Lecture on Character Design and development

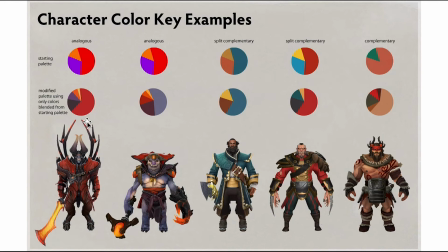And for the other parts, for example, the weapon, and here the antenna is orangish or yellowish color is all related to red. And even the purple color or green color the artist used is also warm purple,
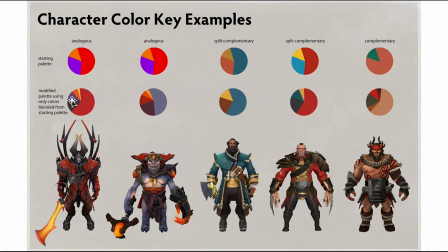is more close to the red color instead of blue color in the color plate. And with all these colors that are related with each other, you feel all colors on the character is very natural.
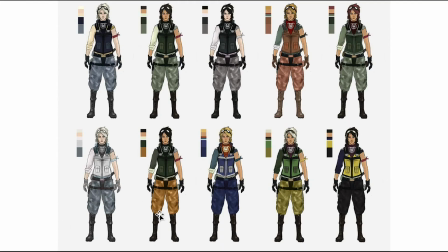And in this example, the artist explored the different colored clothes on the same character.
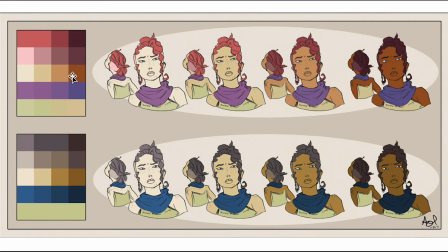And you can even play with the skin tone colors to create different characters.
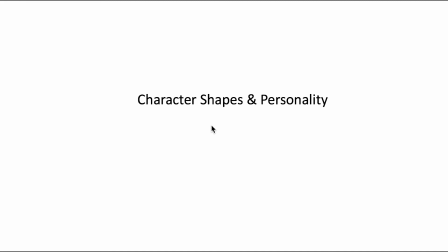Well, next we'll talk about the character shapes and personality.
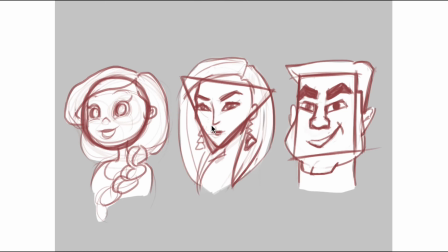So character shapes plays a big role in the personality, in the characteristic of your character. These are the three major shapes that have been used for character design: square, triangle, and circle.
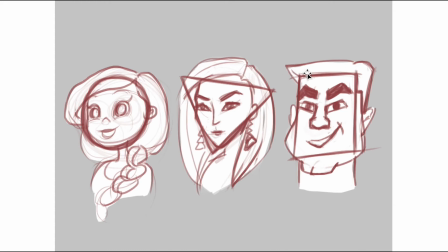So usually, squares used for male character or the character that have a superpower or strength. The characters that is powerful in the movie. And rounded shape, the circle shape, always used for character, the positive character.
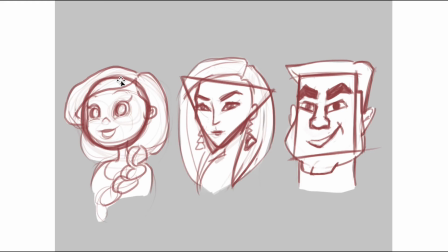The character may not be very powerful, but it's usually they use a circle, for the character that is a positive character in the movie. And they use a triangle shape, this sharp angle for the negative character, the evil, or the character that is very bad in the film and is very sophisticated,
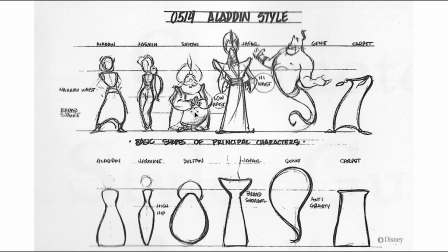And here are the main characters of the movie Aladdin. So as you can see, these four characters actually, they all use the rounded shape, right? And these are the positive characters in the movie.
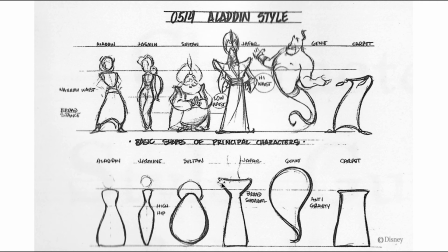And this character, the fourth character, it has a lot of sharp angle, in the design. And it is a bad character in the movie, as you know. And if you take a look at the major shape, basically it's formed by two triangles, right? And the other characters is formed by circles.
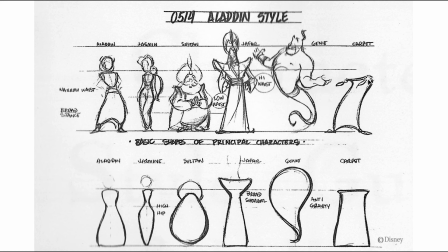And here for the Cabot, because it's has the magic power and it's powerful, so they use a square for most of the time. And also when the Cabot walks and bend, it is a round shape.
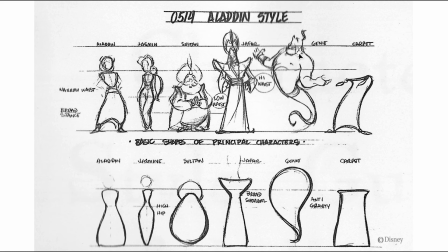And if you take a look of this monster, if you just take a look of his body, is also a square shape, right? Because he has the power. He's the most powerful person in the movie. So think about the silhouette of your character.
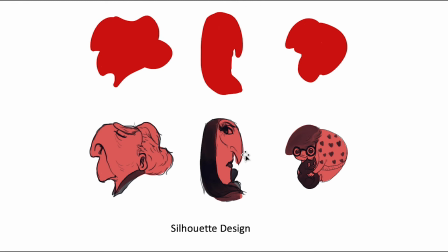Get a really good silhouette for your character design.
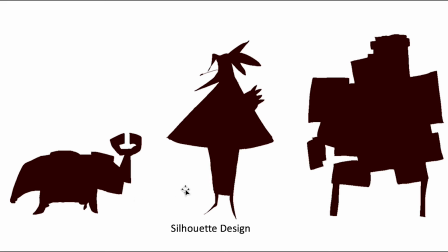Here, for this example, if you just take a look of the silhouette of each character, you can tell the shape of each character, right? So this might be a positive or might be a negative character. However, the character definitely is very powerful.
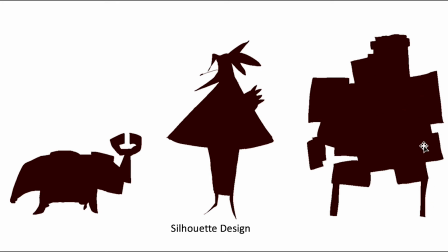We can tell, from the silhouette. And this character definitely is a bad character. It has a lot of sharp angle. It looks like an evil, right? And this character, it may be a little monster. It may be a powerful character, but not super powerful than that one, because the shape.
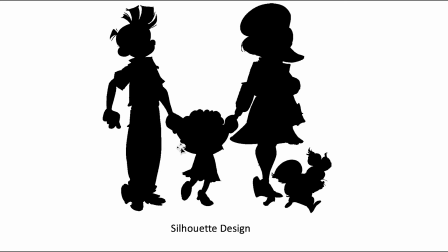And from this silhouette, we can tell this is a family, right? 4 peoples. And also you can tell what character is it from this silhouette. So that is a good silhouette. Okay, from the silhouette, you should be able to tell your character's personality, the character's shape, character costume and makeups. So in a lot of Disney movies, especially the traditional hand-drawn animations from Disney and DreamWorks, they put minimal works on the costume and makeups. They're trying to simplify the makeups, because if you put too much details on the clothes, it's going to increase the animation works tremendously, right?